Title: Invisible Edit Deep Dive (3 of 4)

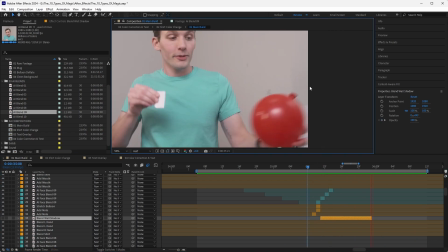(3:57)
Okay, so I guess my position would have changed in z space that's
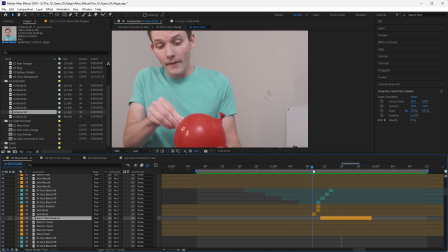(4:06)
so subtle i don't even know why i added this layer but i guess when you see it it's it's honestly so hard to see but my shadow over here kind of pops on the wall so
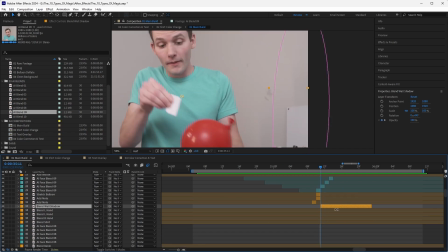(4:24)
i'm just blending that from one shot to another i would have been taking um the shadow
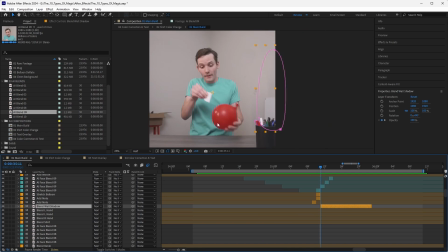(4:31)
from the first part and I just keep it there and blend it out with a opacity. So it goes from 100 to zero. And with just those seven layers, great.
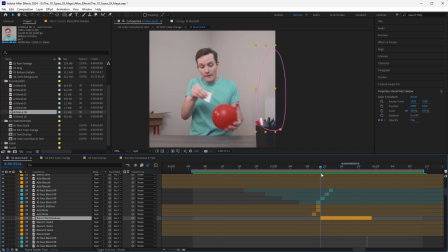(4:47)
You can't even tell there's a cut. And my shirt does kind of pop there, but I think I just left that in.
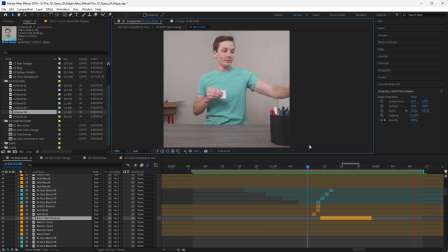(4:56)
Because it's quite an action, why not okay I'm having fun with this let's look at one more cut one that involves a prop and one that involves blending my shirt a bit because I think that's an important thing to look at it's the moment where I am vanishing the mug so I'm holding a mug I go like this and it's gone and the way I would have filmed it when you look at the um the raw footage is that I'm just wiping my hand across the mug my wife takes the mug out and then I do it again and then i'm left with a jump cut when i cut that dead space out and then i'm from there adding the transition stuff to hide that cut so let's first take a look at the the jump cut with no effects on
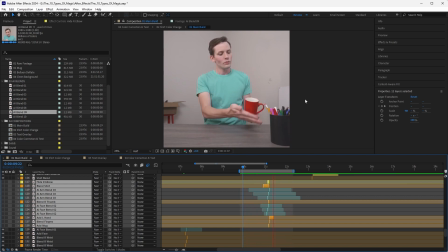(5:45)
yeah so this is a pretty ugly cut again what is offending me my face has a massive pop My arm is way off, you can see that elbow pops. So this is a really good example of a jump cut that needs fixing.
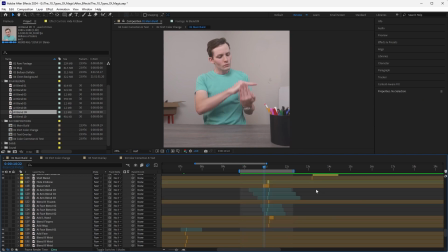(6:02)
So what's the most offensive thing? Probably my face. So let's check that out.
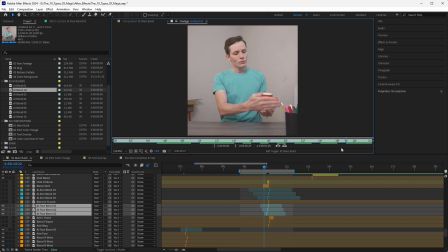(6:12)
And that would have been this AI blend two, which is, this is what I generated here. And that's morphing from one face pose to another. Again, we'll get into that in the next video.
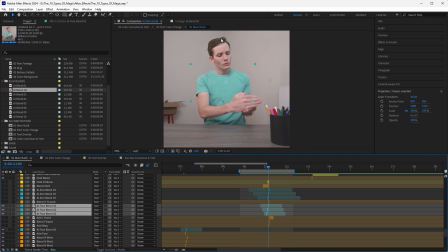(6:26)
Let's jump back into the composition. So just taking those face frames,
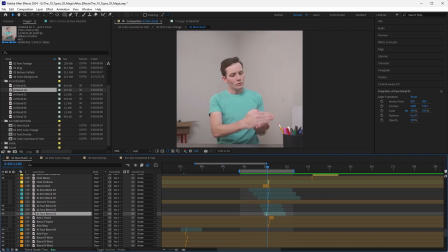(6:35)
so I'm using it for my shoulders and head here and adding those in. Yeah, as you can see, it's quite a bit different. So once I add those three frames in, just looking at my face, very smooth, no more pop.
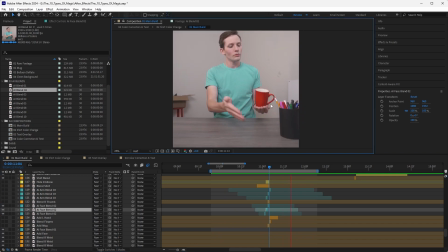Okay, so from there, I'm thinking, what is offending me this elbow here is way off so as we frame through the cut the arm goes from here pop over
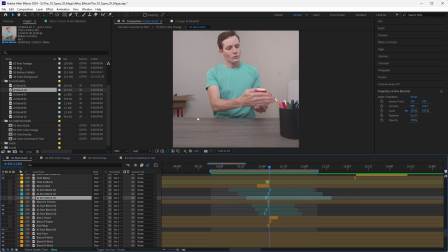(7:08)
here how do we fix that um i believe it's these layers here yeah so i would have done a frame interpolated blend for that as well um where is that one
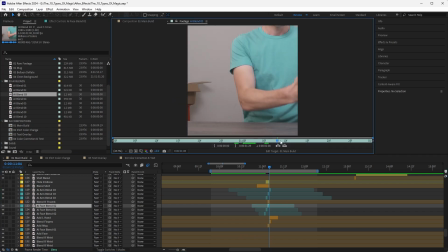(7:24)
oh yeah blend three so i'm isolating the arm and i'm generating this blend here and then using those frames to fix
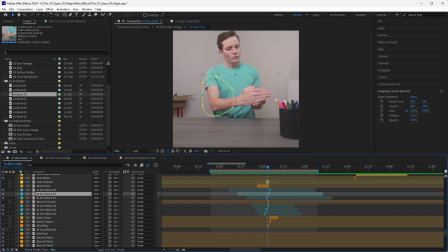(7:33)
the arm so i am just uh you can see i'm generating this blend i'm massaging it with a nice feather here and so when we play that elbow is fixed now Now, when we look at this,
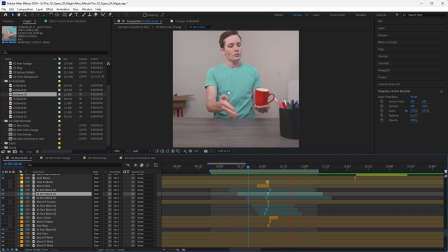(7:49)
that AI blend on that shirt looks real ugly. So you can see it's very kind of soupy here. The wrinkle goes like, so we'll fix that.
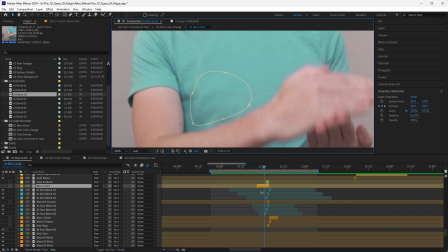(7:58)
So I'm adding a layer in here, tracking in a bit of shirt information from one side and just hiding that cut. So I would have taken this section from the second half and just backtracked it onto the shirt.
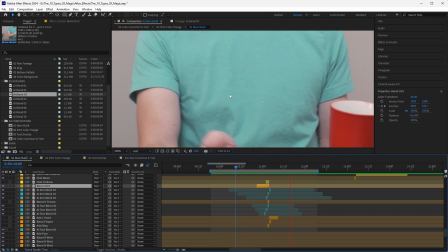(8:14)
So once we add that in, that shirt is much smoother. Great.
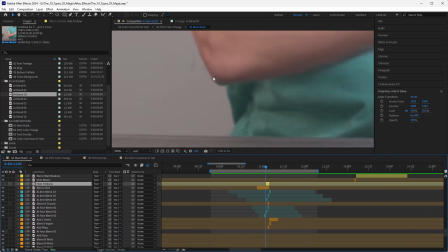(8:20)
Okay, and this is so subtle, but there's just a little bit of second elbow peeking in here. So I just added a layer that hides that and helps blend that right there.
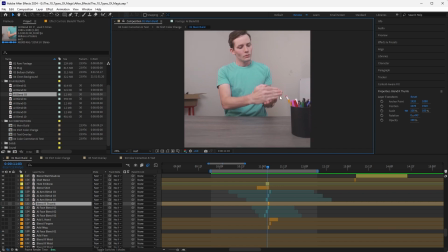(8:32)
Okay, and that's mostly it. Now we just need to focus on the hands and the mug.
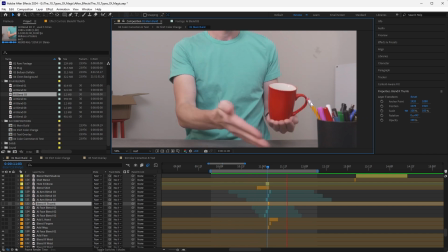(8:37)
So if we play it here, we're not really fooling anyone that this mug is appearing. It looks pretty good, but it does have a kind of pop, especially if we frame through it. Yeah, so it just kind of pops all of a sudden, and things aren't really tracking, so the hand kind of shifts over on that pop.
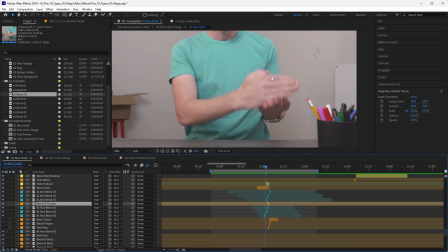(8:57)
So I'm just adding a thumb here. That helps it get from there over to there. And then I'm adding just a little bit of mug as I'm revealing. So this frame here. I'm shortening the fingers so that they get from one place to another more smooth.
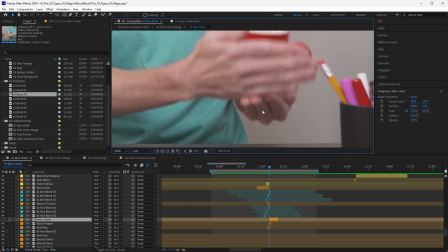(9:21)
Okay, and this is a good example. These fingers back here just kind of pop on. So it goes from watch and back of hand to fingers. So let's watch that in real time.
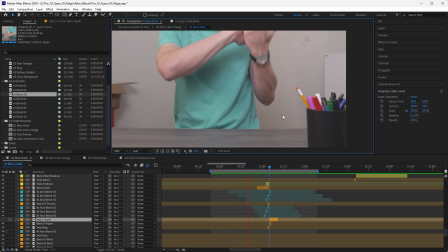(9:32)
When you're staring at it, you see it. See those fingers pop? So what I'm doing is I'm going in
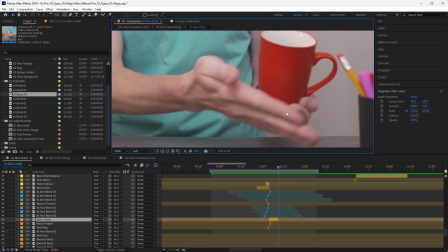(9:42)
and I am simply adding the back of that hand in until the hand wipes across and then shows the fingers.
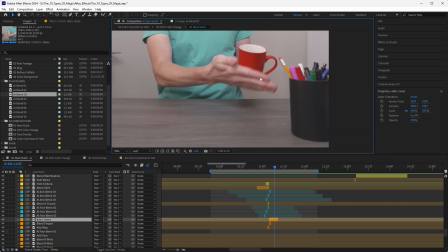(9:48)
So I'm using this hand wiping as a way to introduce those fingers.
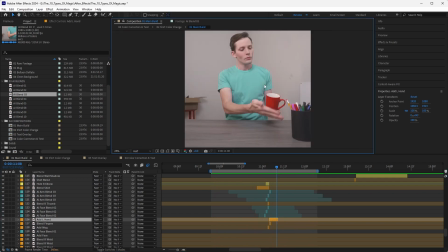(9:55)
And when we play it, you don't see a thing. And with those dozen layers, we go from, let's look at it, a pretty
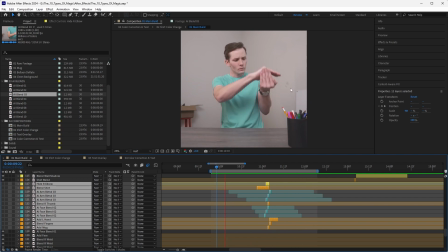(10:05)
hideous jump cut where it's pretty obvious everything kind of pops to this smooth cut where you don't even notice that there's an edit okay so that's deep diving on two of the nine edits so hopefully that sends you on your way to look at these in the project file and understand what i'm doing i'm basically taking a jump cut saying what's offending me here get rid of it, what's offending me now, get rid of it, what's offending me now, get rid of it, until I'm in the pixels. And you generally just cannot notice a cut at all. And next up, let's take a look at how I'm very specifically generating and using those frame interpolation blends, especially for the face.